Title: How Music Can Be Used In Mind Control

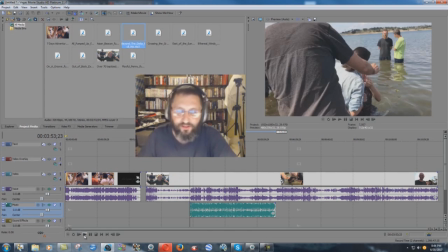I'll show you a real good one here next, but let's listen to another one. Probably that wouldn't be a good idea either.
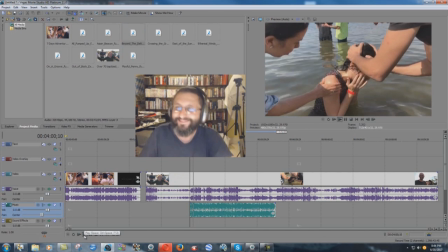Let go, let go. Come on, come on, go, come on, go right on. Leave it, leave it, come on.
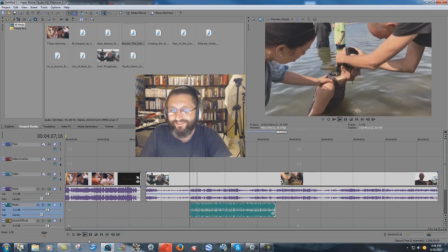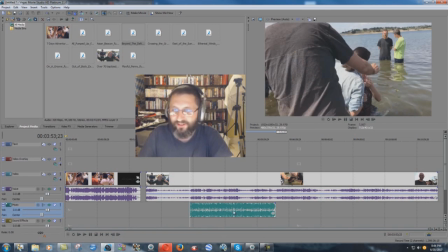Okay. Again, not going to work. Not a good track for that. Now I'll show you a good one. This is the kind that a good video editor would use. Okay, here we go. Ready? Let me bring the volume back down a little bit again so you can hear the music real good.
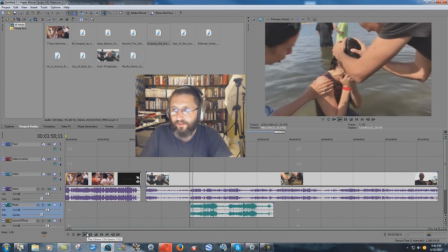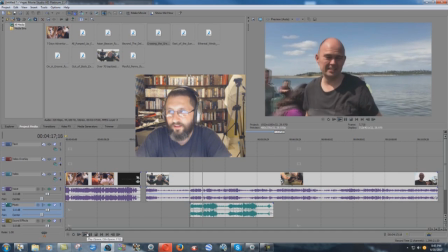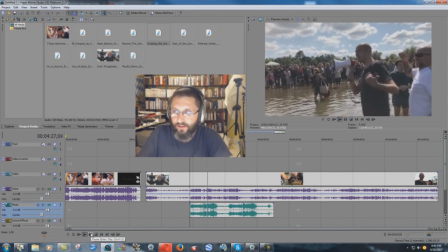Okay, so you see what I'm saying?
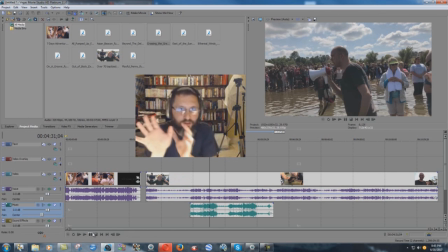And all you gotta do is just cut the video and stuff and put a little bit of slow motion in there and some close-ups of the face and everything else. You get that real triumphant sound, you know.
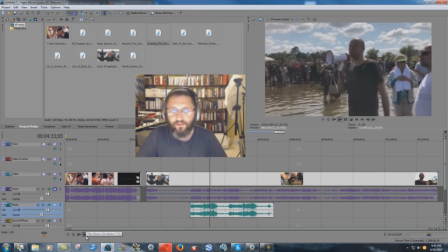Okay? And just, you know, just to show that, I mean,
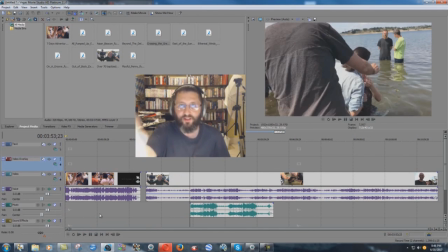I'm not even a ultra professional or anything else, but I can even put stuff together like this and make it look very awe-inspiring and everything else. Put another one in. See, I got to use some of this stuff up just to say I've actually used them one time or another.
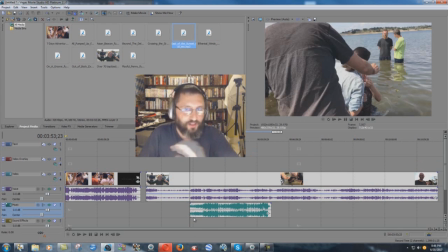But just, again, look at how music can change the whole scene. Okay, that was very awe-inspiring. Wow, you know, watch this one.
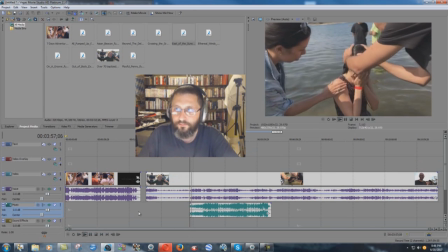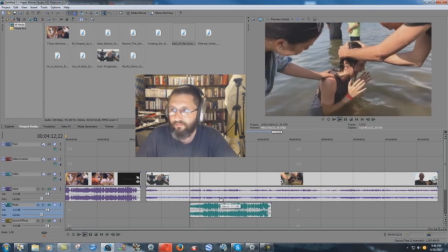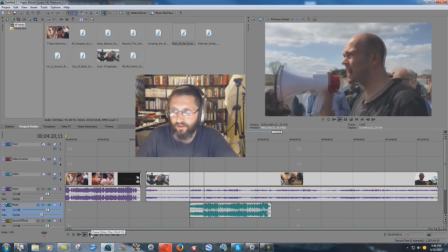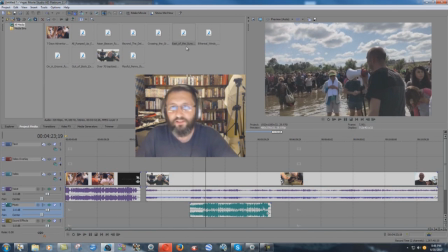Close. You might be able to use that one, I don't know. But again, see how different music can really change things.
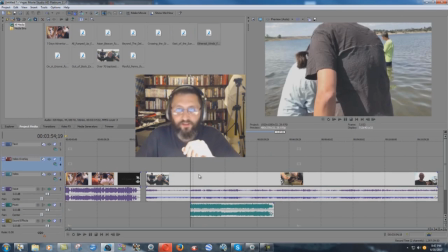Okay, let's try another one.
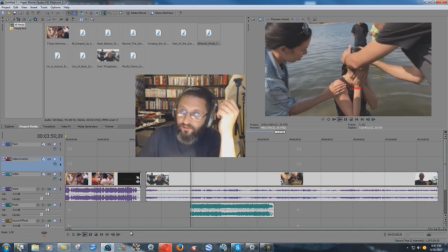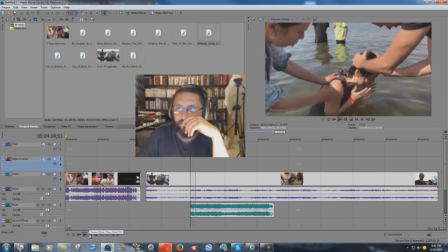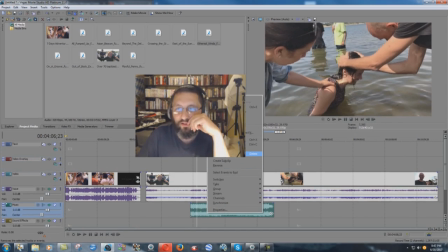Again, pretty good. You know, you use that to invoke some more strong emotions.
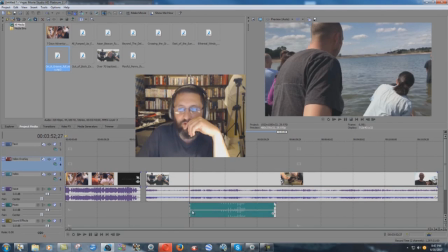Let's see. Just do three more here just for kicks. Here we go. You ready? Bring the volume back up on this one.
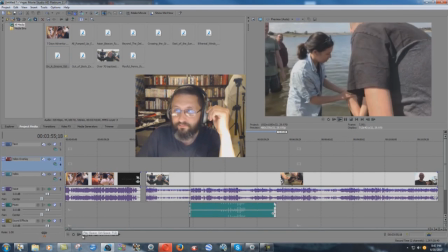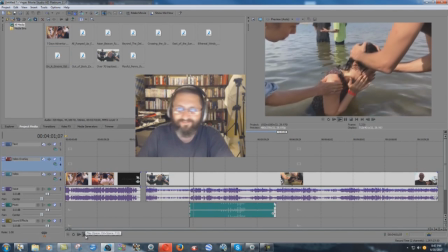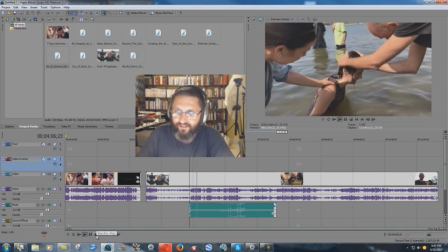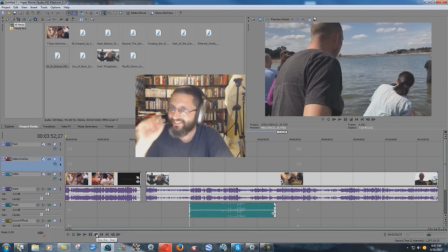Don't think that would get the right, you know, thing there. So I'll tell you what, it's a lot of fun sometimes when you're putting video together to put music tracks in there and stuff. You know, it's exciting. But okay, two more here.